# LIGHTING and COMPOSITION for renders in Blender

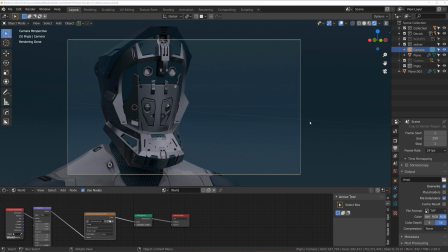Hi guys, Ryu here with Narrative for Blender, and I want to show you a few things about lighting, rendering and photoshopping your renders. I might split into a few videos because it might be too much to cover in one.
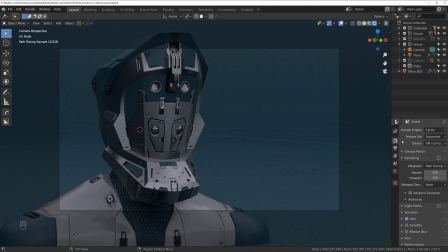We are in cycles at the moment. I'm going to switch to Eevee, so it's going to be a bit faster. Now, the framing,
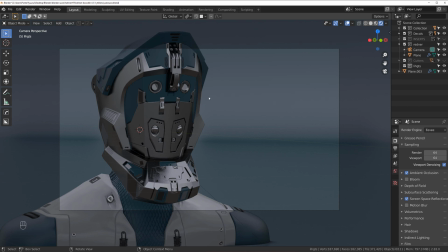it's up to you basically, but the reason why I frame it like that is because he's looking to the right. I wanted to leave some space on this side. Light's gonna be coming from the right and the left side's gonna be a bit more dimmed. So when you set up lights, the first thing you need to think about is not the object, but the light.
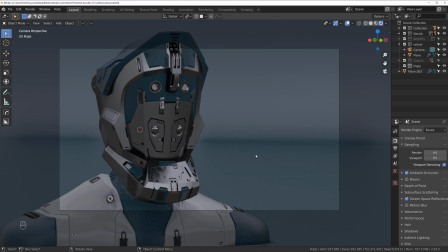Look at the light and shadows, do not look at the object. Yeah, it's very important. Once again, do not look at the object, look at the light and shadows.
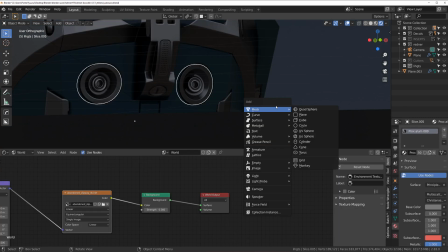Yeah, it's crucial. Otherwise, it's gonna be a mess. Let's create a new light because why not?
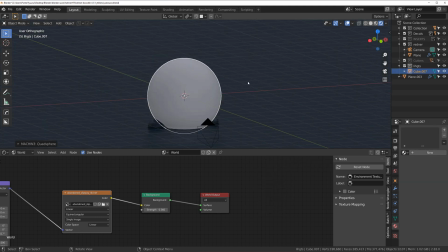So let's add quad sphere here, and then I'm going to go with hard ops. So Alt M and Alt 2. Whoops. Alt M and Alt click to add emission material,
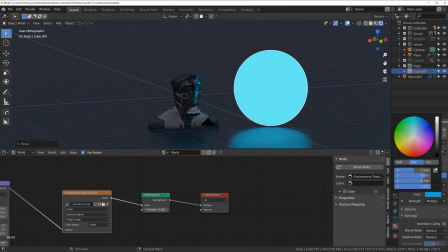and I'm gonna change color of this to kind of like bluish, really light. Actually, you know what? Maybe red is gonna be more interesting.
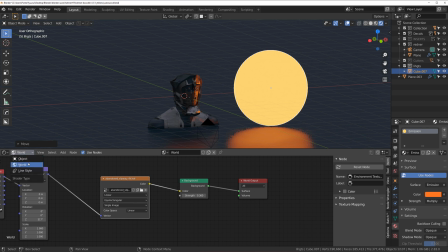So let's grab the object and increase the value.
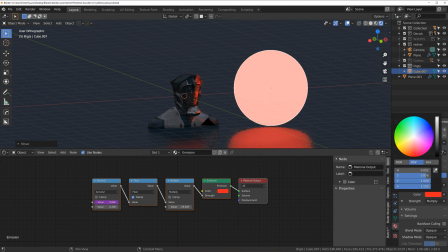And maybe make it darker. All right, let's see how it's gonna look.
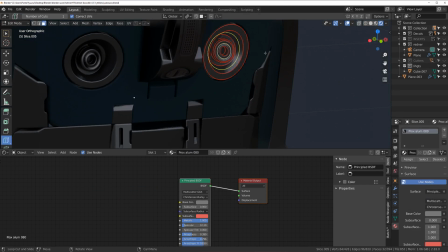So I just want to add it into the inside of the iris. Just to add some, you know, like a focal point on the face. Yeah, that's much better.
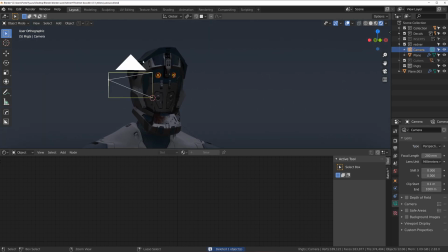So you see, the eye is gonna get drawn to the face immediately because of the lighting.
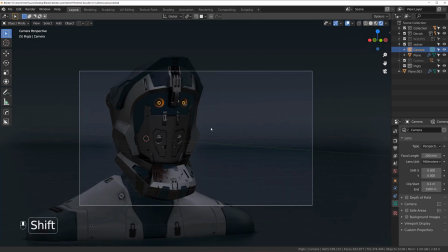Also, the image is gonna be bluish in the background, so the red's gonna just, you know, sort of pop. Now it's a little bit too high in my opinion, but the face is so tall that it's kind of difficult to
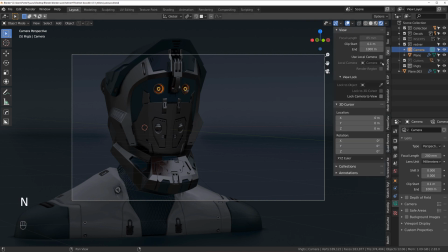it's quite difficult to actually frame him properly. I don't want to go too low and cut the jaw. I want to give him a bit of space under the jaw. In addition to lighting, I'm probably going to spill a few composition tips.
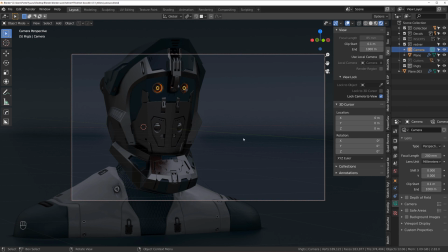We're drawn to faces, so we'll think about it as a face. So what you want to do is just give him a bit of a breathing space on the right side, on the bottom. Eyes a bit high, but I think that's fine. Anyway, we could actually give another sort of lighting effect in here.
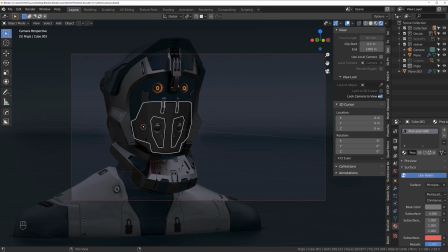So let's turn this off. Somewhere around this cage here.
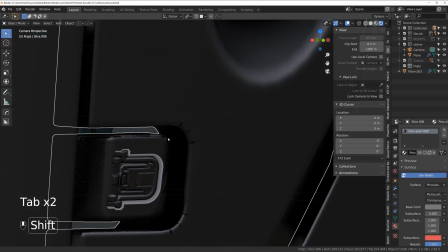By the way, bevel is causing us grief here. I think it's just too big.
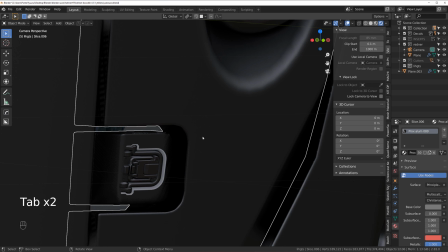There we go. I'm going to try to insert some loops here, but I see that doesn't really work well.
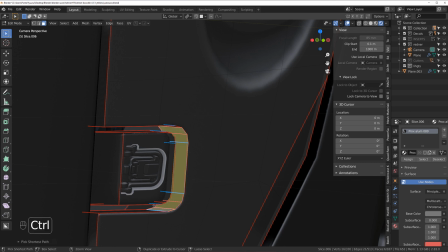So we just simply select these faces manually, and let's grab it to local and
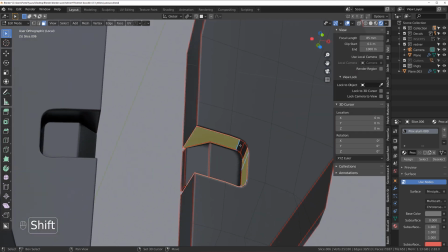do something like this and insert them.
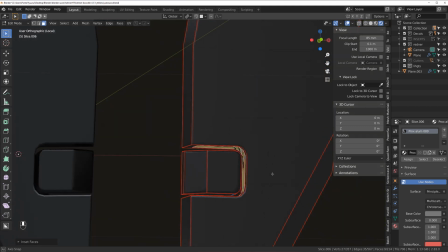Did it work the way we intended? Kind of. And I want to actually give it a different glow.
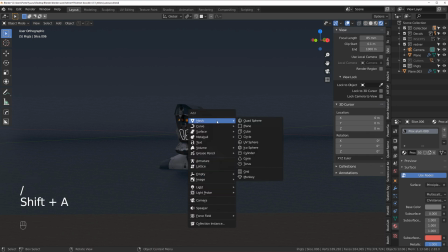So let's create another sphere. Right? Alt M and this one.
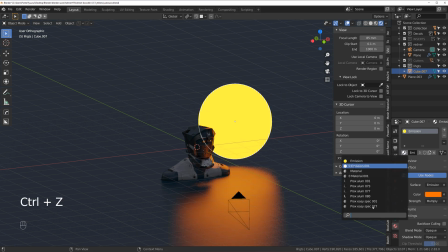No, this one. The other one, right? There we go. And make it bluish. You know, different color and bright.
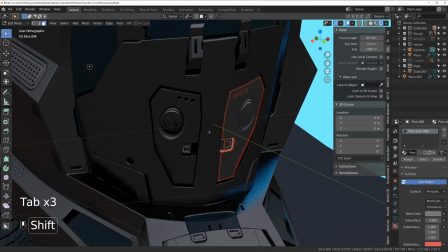Add it to this place. So plus and add emission and assign.
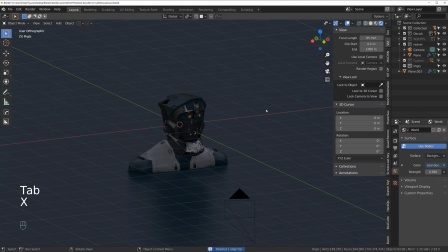Now let's see if it's not too strong, because I don't want it to draw too much attention. I want attention to be to go to the eyes, but this would sort of like, you know,
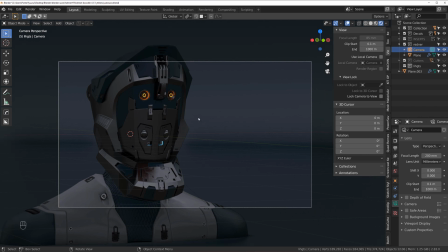bounce back and sort of balance the eyes at the top.
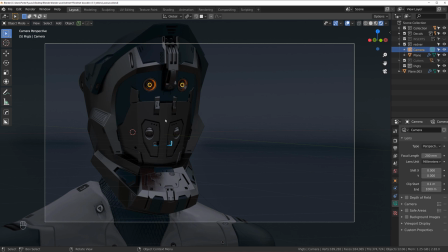Besides, people when look at photographs or whatever, they just drawn to saturated warm colors first.